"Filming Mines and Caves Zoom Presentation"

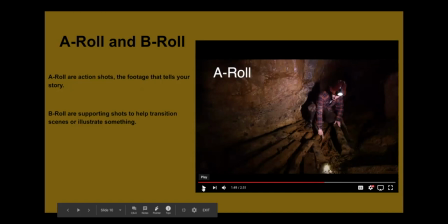So this is one spot where I actually forgot to take b-roll for I would have liked to take in a shot of the rail and some of the wood that he's showing but unfortunately I didn't so you could see how as a you as a viewer you probably want to see what he's pointing at but you can't because I don't have the b-roll in there So that's why the B-roll is so important.
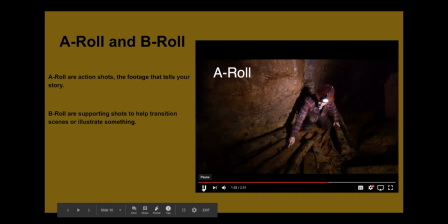You can see some of the spikes which fastened the rail to the tides. Still in place.
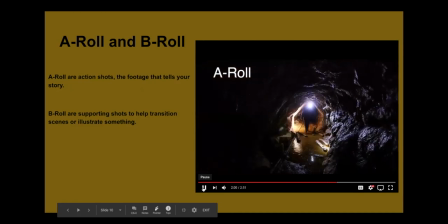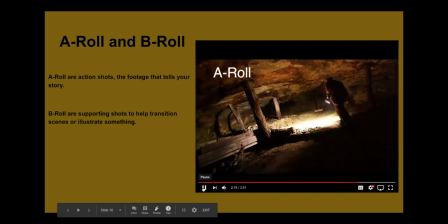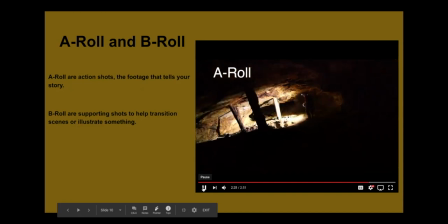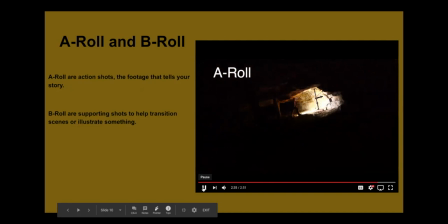Climbed up the stove and we found this artifact here. This used to hold a compressed air drill.
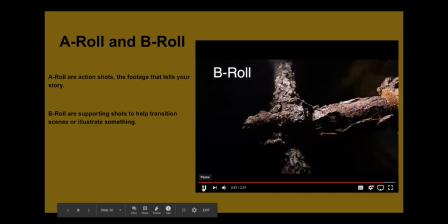It probably is from the time the mine was reopened in 1917 by the St. Nicholas Inc.
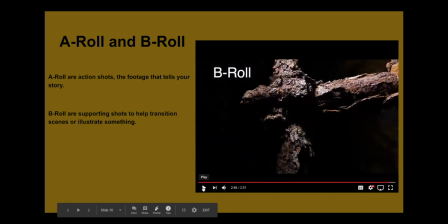And that's my last example. So you can see how he was talking about something and then I was able to provide a close-up of it. So you as a viewer, you're probably really curious about this thing. You get to actually see it up close. So that's the difference between A-roll and B-roll.
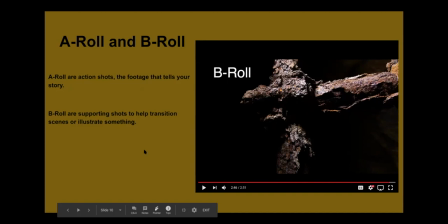And that's something that's really important with any video production.
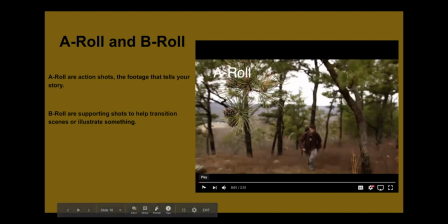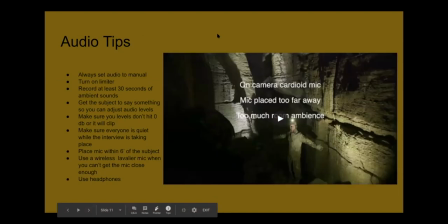So the next thing that's also very important is audio. And audio is really more than just 50% of your footage. because if you don't have good audio, nobody's going to want to sit through even the best video footage.
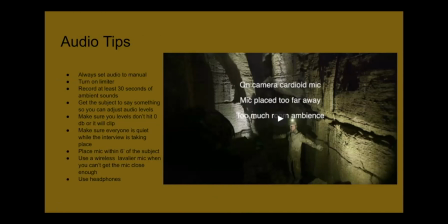If the audio is really just impossible to listen to, it's going to really ruin the effect of your film. So you should put as much effort into recording good audio as you do recording good footage. And here's a few tips for getting some really good audio.
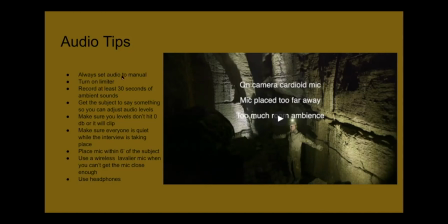So the first thing that you need to do is always set your audio to manual because if you leave it on auto, your camera is going to make the decision when it doesn't hear any sound in the quiet cave to boost the sound. The preamps are going to kick in and you're going to hear this hiss because it's going to be trying to find sound where there is no sound,
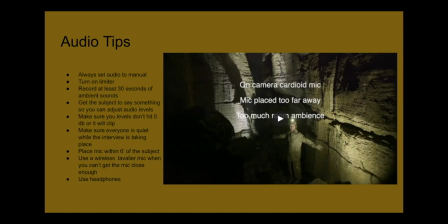and you're going to have this annoying hiss throughout your entire video, through your entire audio. So, Also, another tip is you want to turn on the limiter in case there's a really loud noise so it won't clip your audio.
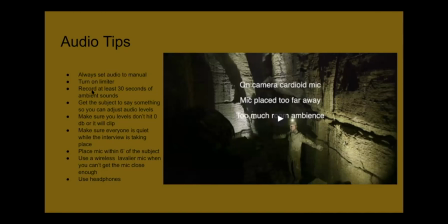You want to record at least 30 seconds of ambient sounds for the different scenes that you're filming. That way, if someone's talking accidentally or there's an unwanted noise,
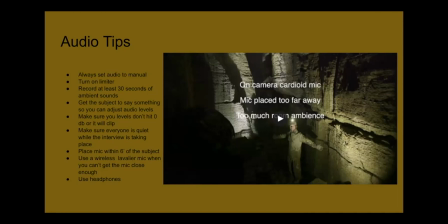you can cut that out in post and put in your 30 seconds of ambient sound recording so it feels nice and seamless. Okay, so once you're ready to get someone to talk on camera, you need to adjust your audio levels.
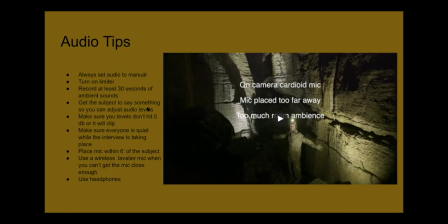So you need to get them to say something beforehand. That way you can set your audio so that the levels don't go above zero decibels. So everything should be in the negative range, like negative six decibels.
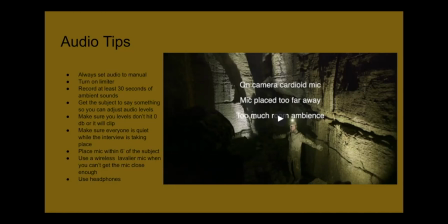So you also want to determine if someone's going to find something really amazing where they're going to get excited and start talking louder. You may want to just dial down your levels a little bit to prepare for that.
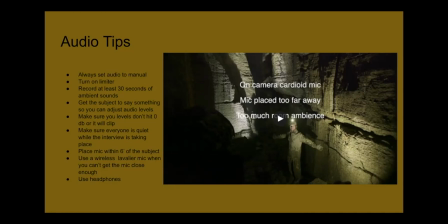So you do need to adjust the audio for each shot, basically.
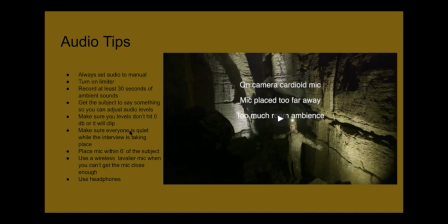So the other thing is you need to make sure that no one is talking in the background when you're recording audio because that you can't take out in post. So if you're doing an interview and the mic may actually pick up noises behind you, people talking, you just want to make sure that doesn't happen because that could end up ruining a really good dialogue.
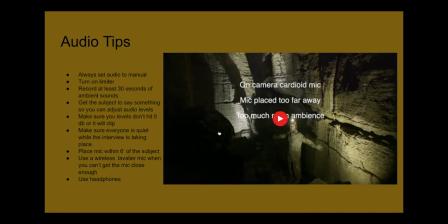Another thing that's really important that I'll illustrate with another video is you need to keep the mic about six feet away from the subject, really no further than that, because in these caves, there's a lot of room ambience, which is the echo that you hear when you're in a big cave.
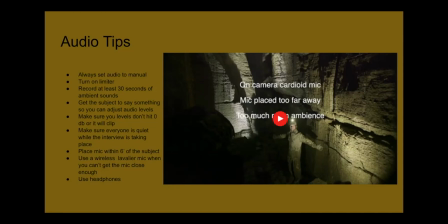And if the mic is farther away than about six feet, you're going to pick up too much of that ambience, and it's going to be, the dialogue is going to be really hard to listen to. so you want to get that mic as close as you can to the to the subject and if you can't get it that close you'll need to use a wireless
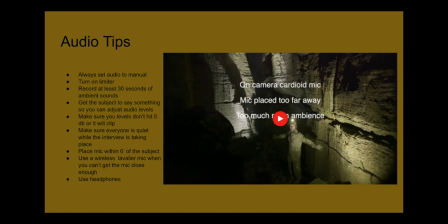lavalier microphone and that way the the person could be as far as they want from you and it'll still pick up really good audio because that microphone will be actually clipped to their clothing so to illustrate that I'll show you this video with the microphone in a couple of different positions.
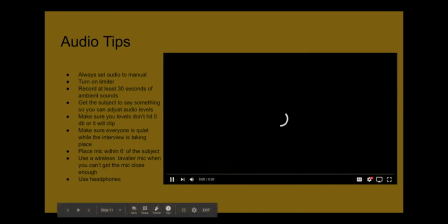I
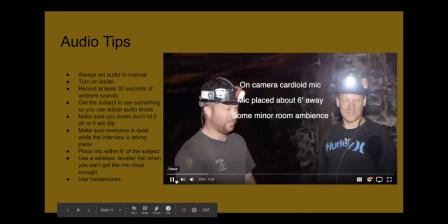thought there were K's, my grandfather told me in her mind, so he says, be going in the mind, there's a city, an underground city underneath there.
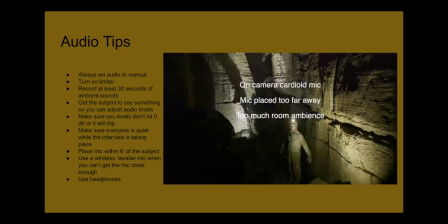Welcome!
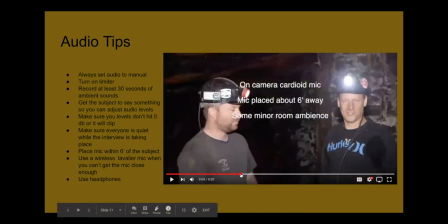So this, this clip has my on-camera mic placed about six feet away from the subject, and you could hear there's some minor room ambience, like a little bit of echo, but it's not, it's not annoying.
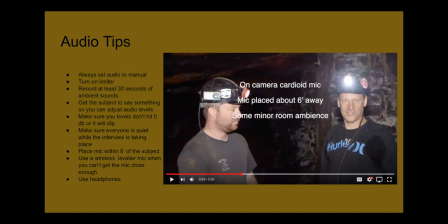It's, it helps to kind of give you a feel for where they are. They're in a really huge mine and you could tell that with their, with their audio. It doesn't sound like it was recorded in a studio.
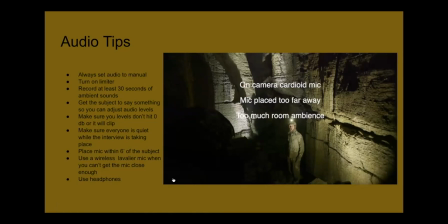So with this video, I was, I went back farther than the six feet with my camera and
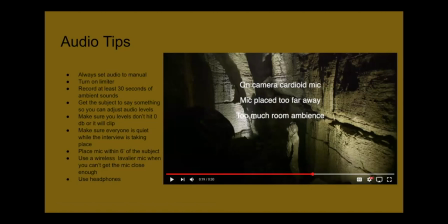mic and I wanted to show a little bit of a bigger space and I wanted to get more room ambience here. And so I kind of broke my own rule of six feet away, thinking that the ambience will sound like a huge cave, which it is.
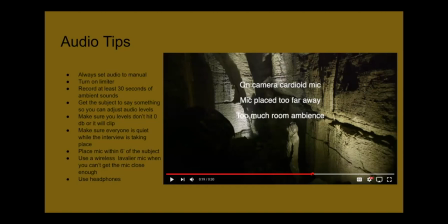And it ended up not quite being as good as I wanted it to be. It's a little bit too echoey, but luckily it was just a short clip. So it worked in that film. But I wouldn't want to record an entire dialogue with that much room ambience and that much echo.
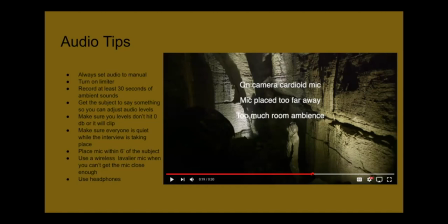You wouldn't be able to listen to that for very long. So, in this case, what I should have done is probably just used a lavalier mic, and then I would have been able to record some really clean audio without so much of an echo.
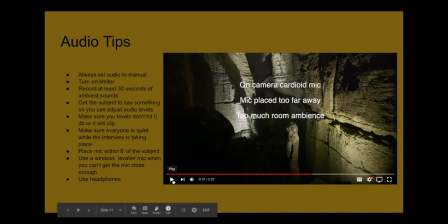Or I could have moved in closer, but then I would lose a little bit of the cave.
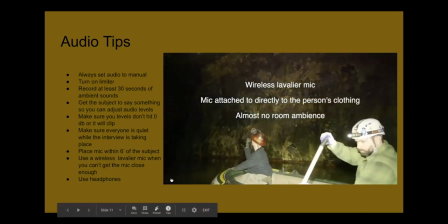They're really following the top of the vein, all the way up there,
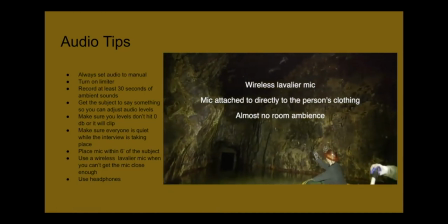and you can see there's a hole in the wall up there where the stoke continues.
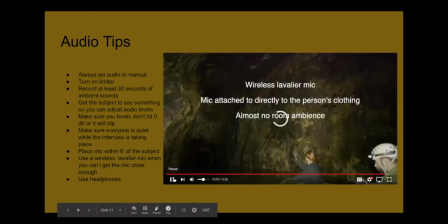So that last video was taken with a wireless lavalier mic, and Minor Mike here has that clip to his clothing, and I used that because we're in boats, in separate boats, and I wasn't able to get six feet from him. And this is a huge iron mine. So the echo would have been unbearable.
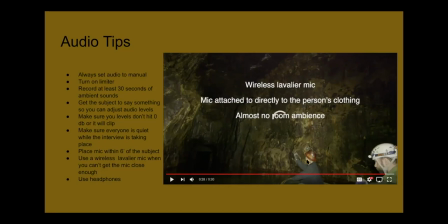You wouldn't have heard anything. So the wireless mic worked perfectly there. And you still get a little bit of that room ambience. I would have liked maybe a little bit more just so it doesn't feel so much like a studio.